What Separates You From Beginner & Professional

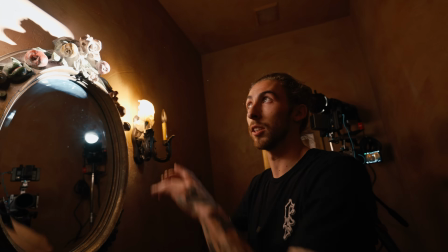8:18 And also if you don't have a spotlight, again, this is a time when I think it could be okay to just use like a Fresnel with barn doors, or you can just use like Duvetine or anything like that to flag it off.
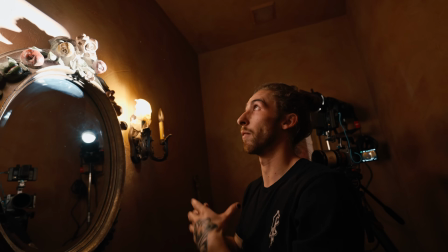8:27 Again, the purpose is make this narrow controlled strip of light and not just have a big, if you got a reflector dish, it's gonna fill up the whole wall and it's not gonna look nice.
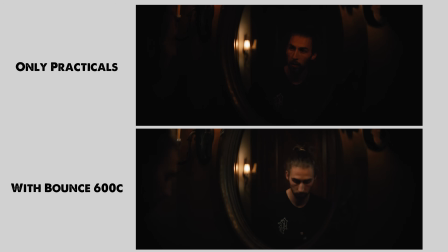8:35 It's gonna wash out the scene. So it's going back to lighting control. So however you can find ways to control your light is the goal.
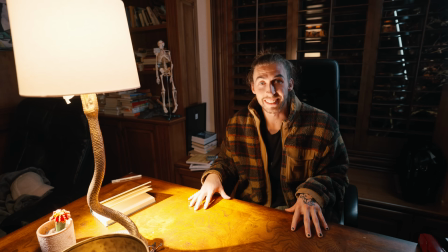8:47 So this one here is a fan favorite of mine. It's something I love doing. It's a skip bounce. It looks so nice having this bounce return of light.
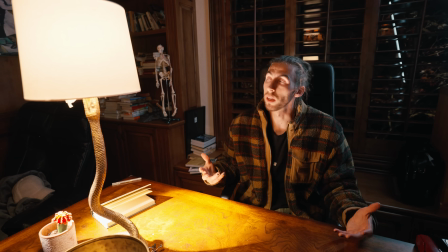8:54 So same scenario of what we got going on here. The 600,
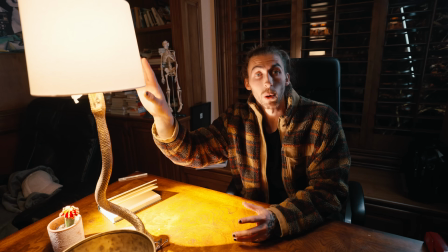8:57 I'm just bouncing it off of the table because that's really taking what is motivated by this light and just bouncing off of the table and returning up at me.
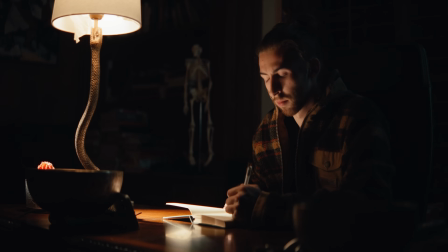9:05 And on the wide shot, I just kept it straight off of the table.
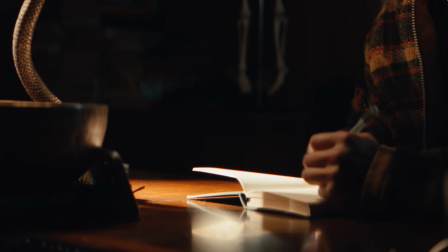9:07 You can actually see the hot light on the table, but it almost looks like just this practical source is bouncing off of that and returning back at me.
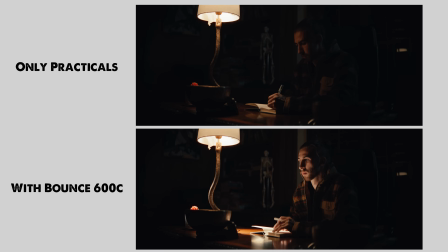9:15 But then something like what I would do is, say after we just got the master, the wide, we move into it like this tight, I'll beauty it up a little bit more.
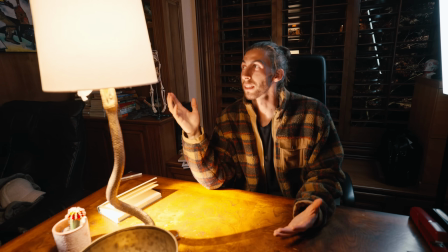9:23 I'm gonna take some muzz and just throw it on the table as an example to show. But just bouncing light, this spotlight is something that is so versatile to me,
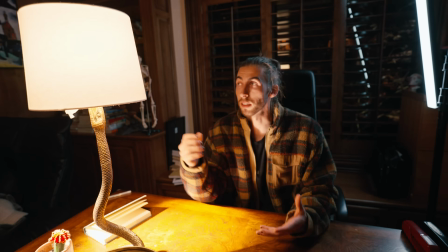9:30 and I've really gotten my kit all the time because it's something that I can do so many different things with,
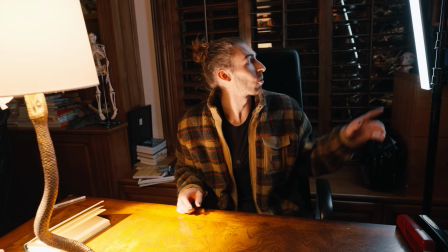9:35 so many different scenes with, as you've seen in this video. And of course, just to polish it off a little bit more, we got a little moonlight here.
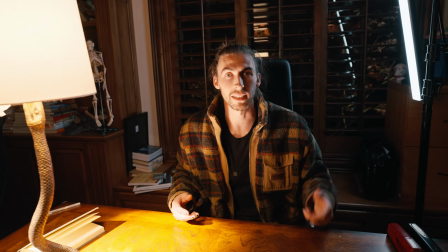9:40 That's an infinity bar 4-foot. I just put it behind me as like a little edge. So just quick and scrappy. Again, we're just giving an example.
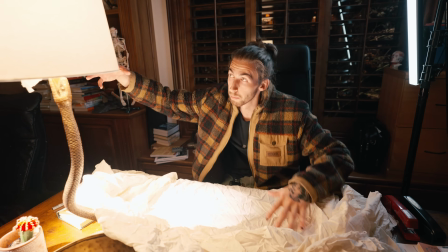9:46 I'm just gonna put muzz here, and now that just muzz is gonna be the bounce source. So muzz is just gonna soften the quality up just a little bit more, make it look a little less harsh and reflective.
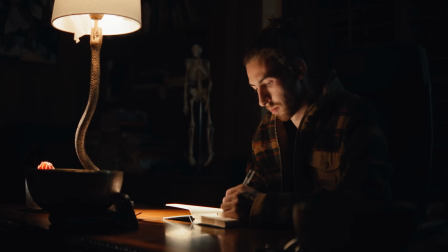9:55 So when I move in on my close-up, just looks oh so beautifully as we bounce the light into it.
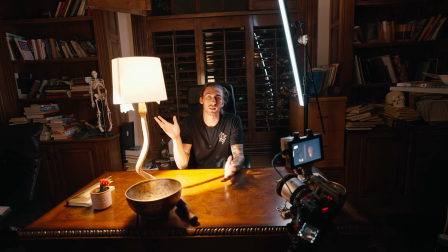9:59 So if this video had every single use of the way to use a spotlight to bounce and do all of that with lights, it would be forever long.
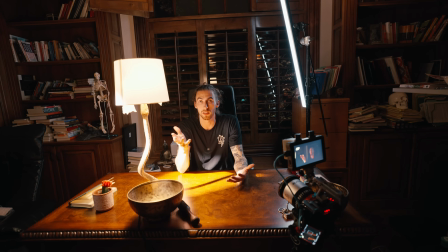10:06 So it's more so of a foundation to take and to apply to your own work, whether it's your key lights,
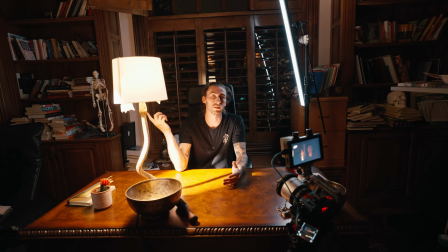10:11 your edge lights, bounce lights, fill lights, bounce, soft key, whatever lights, I don't know, any kind of lighting that you want to do. Using something like a Leko or a Spotlight is something that I can't stress enough, the most versatile thing that I picked up.
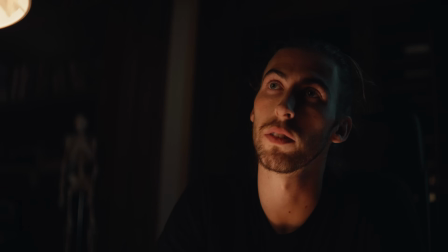10:23 I've seen a lot of excellent DPs do it in the past. I'm not the first to reinvent the wheel on this one, but it's just something that I truly,
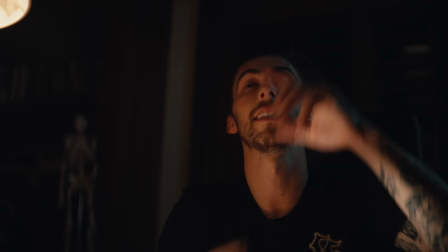10:30 it's a quick way to either throw light into the ceiling and get ambience or really polish off the light of your scene.
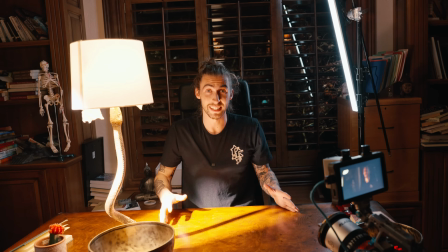10:37 So I'm sure I missed some. I know I did. As a matter of fact, there's so many different uses for it.
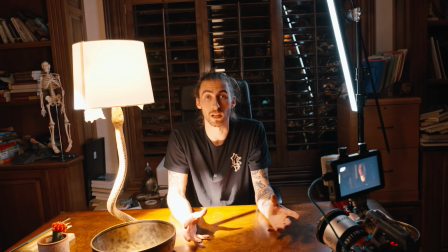10:42 So tell me what and if in the comments I missed of a way to use a spotlight to shape your light even better, because we all want to hear it.
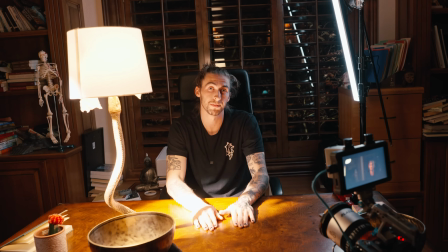10:50 But that's all I got for you guys. So I love you. You're amazing. And I will see you in the next video.